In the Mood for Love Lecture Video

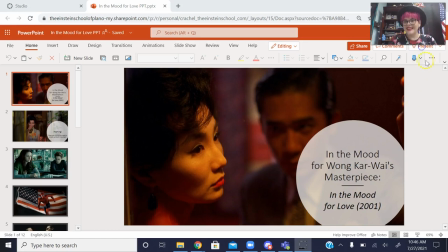0s
Hello!
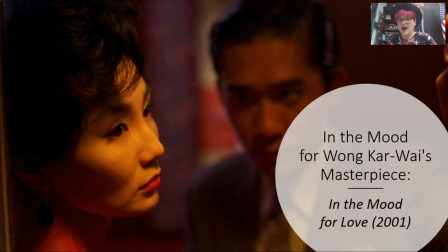1s
So today I'm going to introduce you to one of my favorite films that we'll watch this year, which is In the Mood for Love.
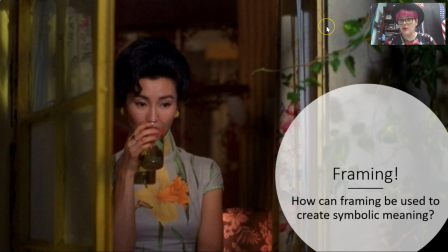10s
So this is a film by Wong Kar Wai, who we're going to talk about in just a second, but before we get to him, I want to talk about framing again! So we talked about framing last time, so refresh yourself, pause here if you want to talk about what framing is and what it what its purpose is or can
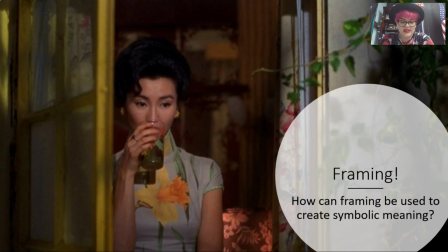27s
be so we talked a little bit just about framing aesthetically and visually but now I want to talk about framing and how framing can create meaning and tone and emotion in a film or in a shot so how can framing
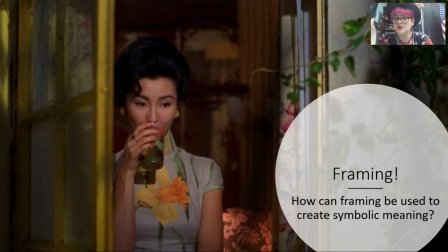45s
be used to create symbolic meaning so go ahead and pause me here real quick and I want you to talk as a class about how we can use framing to create symbolic meaning. And then when you're done, we'll keep on going. So pause. Okay.
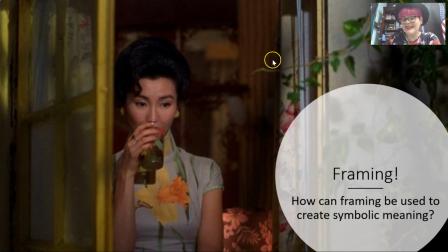59s
I hope you had a good talk. Hopefully you talked a little bit about how it can show characters struggles or things like that. For example, we see a character here looking through a window. She might feel trapped, secluded, etc.
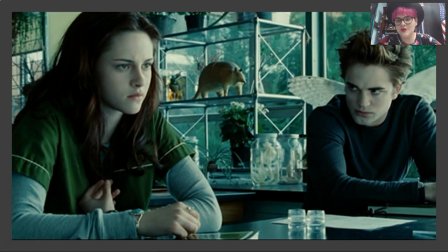74s
So I want you to look at this shot from American cinematic masterpiece Twilight, and I want you to consider the framing here. Who is being framed by what? Where are we supposed to be looking?
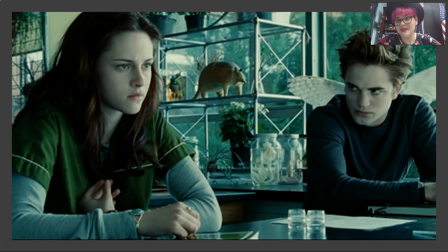89s
And what is the director or cinematographer trying to show you about that point of focus? So pause me. Okay, hopefully you said that the director is trying to get you to look at Edward. They definitely are. Bella is just kind of staring off in the distance.
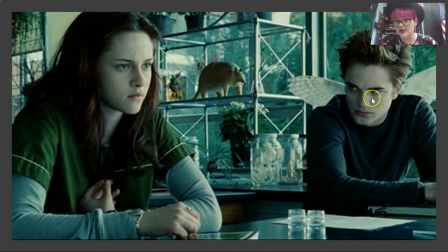107s
So even though Bella is a larger figure here and she's kind of more prominent Edward is where the director wants you to look especially because he has these wings here that are framing him and so these wings some of you might have said it's to look like an angel some of you might
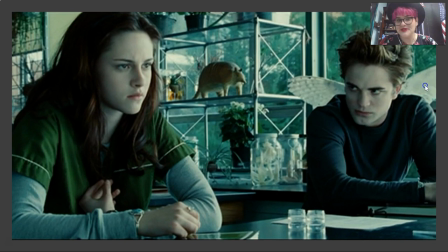121s
have said it's to look like a predator because these are owl wings but yeah depends on your interpretation there I guess
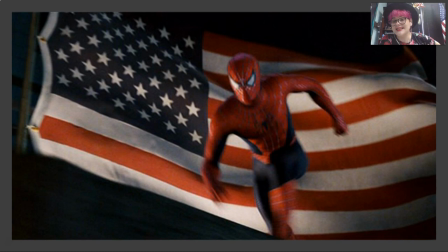129s
what about this this is a blurry motion shot but this is pretty obvious hopefully where the director wants you to look but I want you to talk about what the the director's trying to say to you or convey. Go ahead and pause me. Okay, so obviously big old American flag is making you look at Spider-Man who's framed against it.
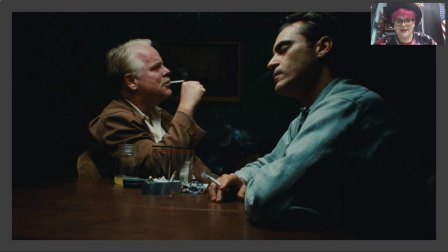149s
And director's trying to, I don't know, say Spider-Man's a patriot, man. All right, so let's go ahead and look at this shot and the composition. So what's the tone of this shot? What is the director trying to convey? Where is the director trying to get you to look?
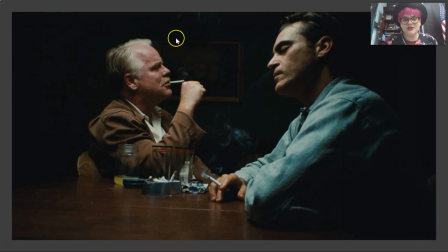168s
All right. Hopefully you paused me. Sorry. Pause now if you didn't. Okay. So I'd say the director's trying to get you to look here at Philip Seymour Hoffman because he's the one doing something. You know, again, Joaquin Phoenix is in the foreground, but Philip Seymour Hoffman is back here.
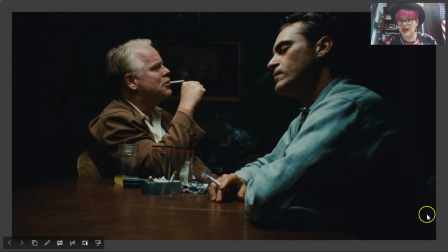184s
He's more lit. His face isn't in shadow as much. You can see Joaquin Phoenix's body is largely in shadow.
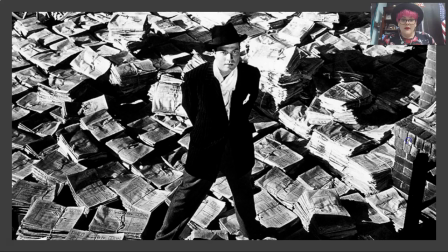190s
So you can also use shadows to create framing or other people. Okay, here's framing with Orson Welles from Citizen Kane. So what are they trying to convey? Okay, hopefully you paused me.
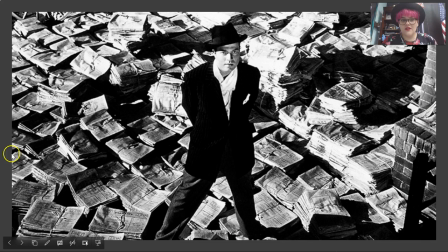207s
So here I'd say that they're trying to convey or hopefully you talked about trying to make Kane seem like this big larger than life figure. Obviously, he's either in the news or involved with the news. I mean, I know the plot. Hopefully you guys remember you had a film one.
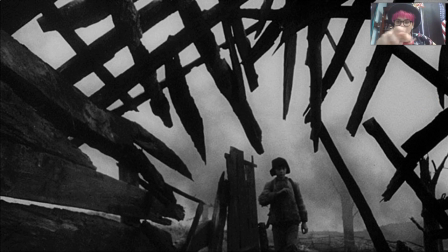222s
What about this one? What's the director trying, what is the thing, the main point of focus and what is the director trying to say? Go ahead and pause me. Okay, I'm sure you guys talked about how desolate it looks,
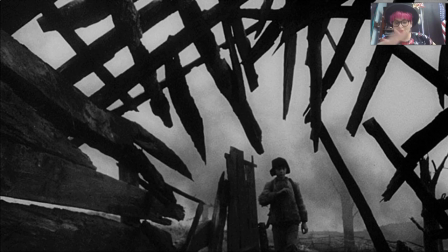234s
how they're emphasizing the child in the frame there just off center and how it feels really hopeless or something like that.
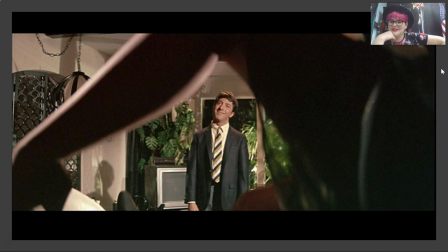243s
What about this one?
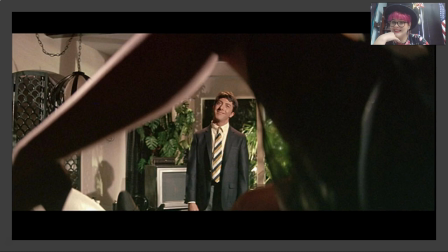244s
What kind of mood is the director trying to create here and what's the point of focus okay hopefully you pause me um obviously the point of focus is the young man here dustin hoffman's character and we have a uh sexy lady leg that's framing him so the director is trying to create a
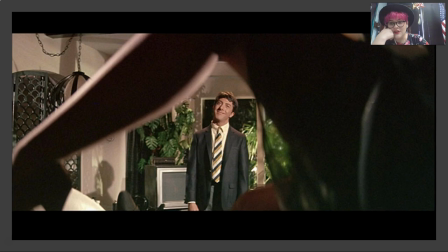264s
sort of flirty and fun um maybe a seduction something like that uh but it's a very fun shot right uh dustin hoffman looks very pleased with the situation and the director's trying to emphasize that and create a fun sort of frame here.
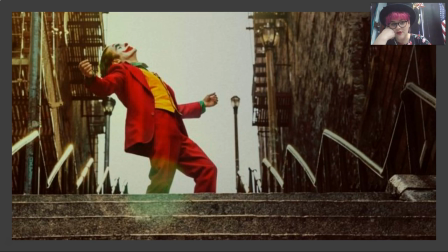280s
All right, what about this infamous shot from Joker? What is the director trying to emphasize with his framing here? All right, I'm sure you guys had a lot of different answers. We've got a third of the shot is taken up by these stairs, which is really interesting.
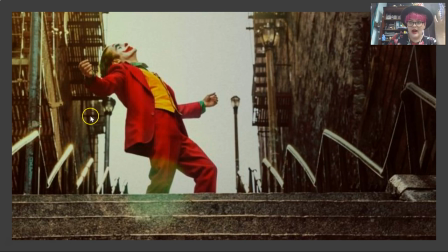299s
And then behind him, we have this big gray sky and this gray background. so obviously Joker's being framed he's the point of focus excuse me because he's surrounded by all of this gray city but yeah maybe freedom or maybe a sense of
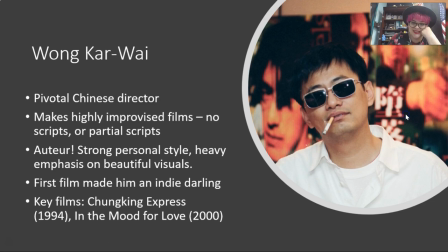316s
freedom amid this concrete sort of prison I don't know I'm curious what you guys said okay so we're gonna talk about Wong Kar Wai so Wong Kar Wai is a Chinese director he grew up in
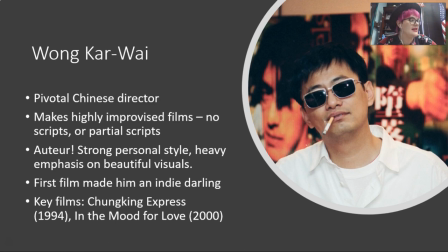331s
Hong Kong which is going to be relevant to this film and one car wise big thing as an auteur is that he's really improvisational so oftentimes his films will have partial or unfinished scripts that he'll collaborate with the actors on um and part of his uh and sometimes he'll even have no scripts for part of it and will want to do
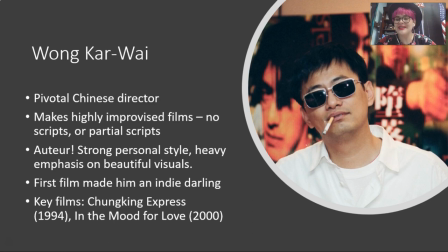351s
improvisational filmmaking um which is fun but i would say uh for early films for you guys um definitely not something you want to do. Improvisational filmmaking is hard.
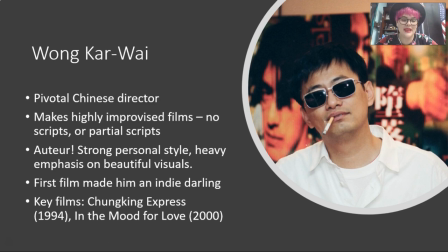365s
It usually makes the shoots way longer and it's much easier to have stuff prepared. Wong Kar Wai has a really strong personal style and likes to emphasize beautiful or striking visuals. You'll definitely see what I mean in In the Mood for Love,
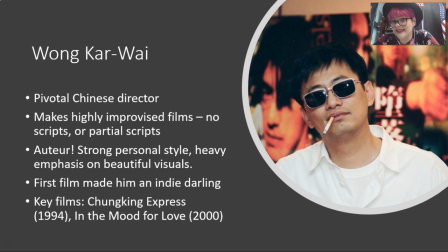382s
which has so many gorgeous layered and textured shots that just feel like paintings, like renaissance paintings. The first film he made, Chungking Express, made him sort of an indie darling.
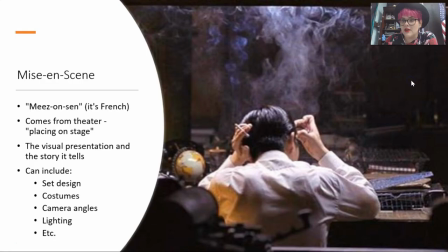396s
Quentin Tarantino pushed for him over here in the States, and that came out in 1994, and then later his film In the Mood for Love is now considered a modern classic. So something that we're going to talk about with this film, we're just going to introduce it now, but we're going to get really deep into it later, is this concept of mise-en-scene.
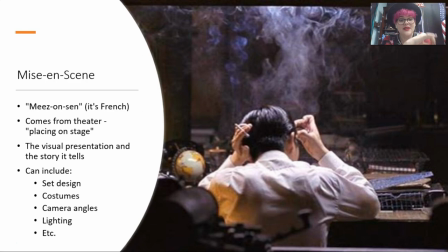415s
So that is how you pronounce this. Say it out loud. Mise-en-scene. It is not mise-en-scene. It is not mise-en-scene. I don't know. I want you to say mise-en-scene. So mise-en-scene is a phrase that's French and it comes from a theater actually.
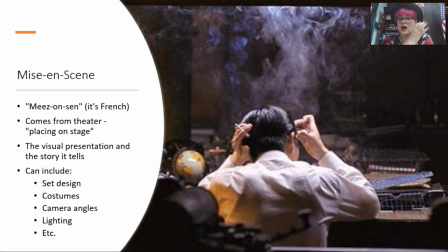433s
So in theater it means placement on stage or how things are placed on stage. So that can refer to scenery, props, etc. It just means how they create meaning by the placement of things on stage. That also includes lighting, etc.
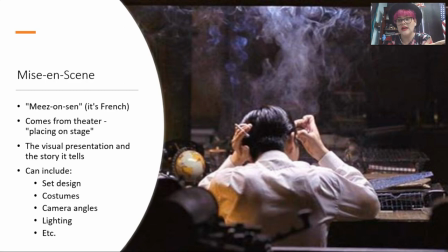450s
So mise-en-scene, it basically refers to film's visual presentation and what story that tells. So this can refer to, mise-en-scene can refer to a film overall and it can refer to a director's sort of style. So like for a director like Edgar Wright, for example,
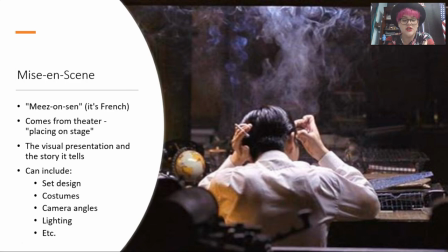470s
you might say he has a very kinetic mise-en-scene, but it can also refer to individual shots. And so things that you're going to think about when you're considering mise-en-scene are set design, costumes, camera angles, lighting, basically everything that you're looking at.
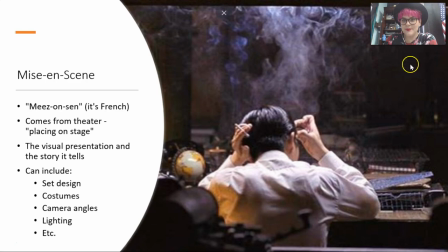484s
How people are staged in relation to each other, whether they're closer to the camera or back, there's so many things to think about.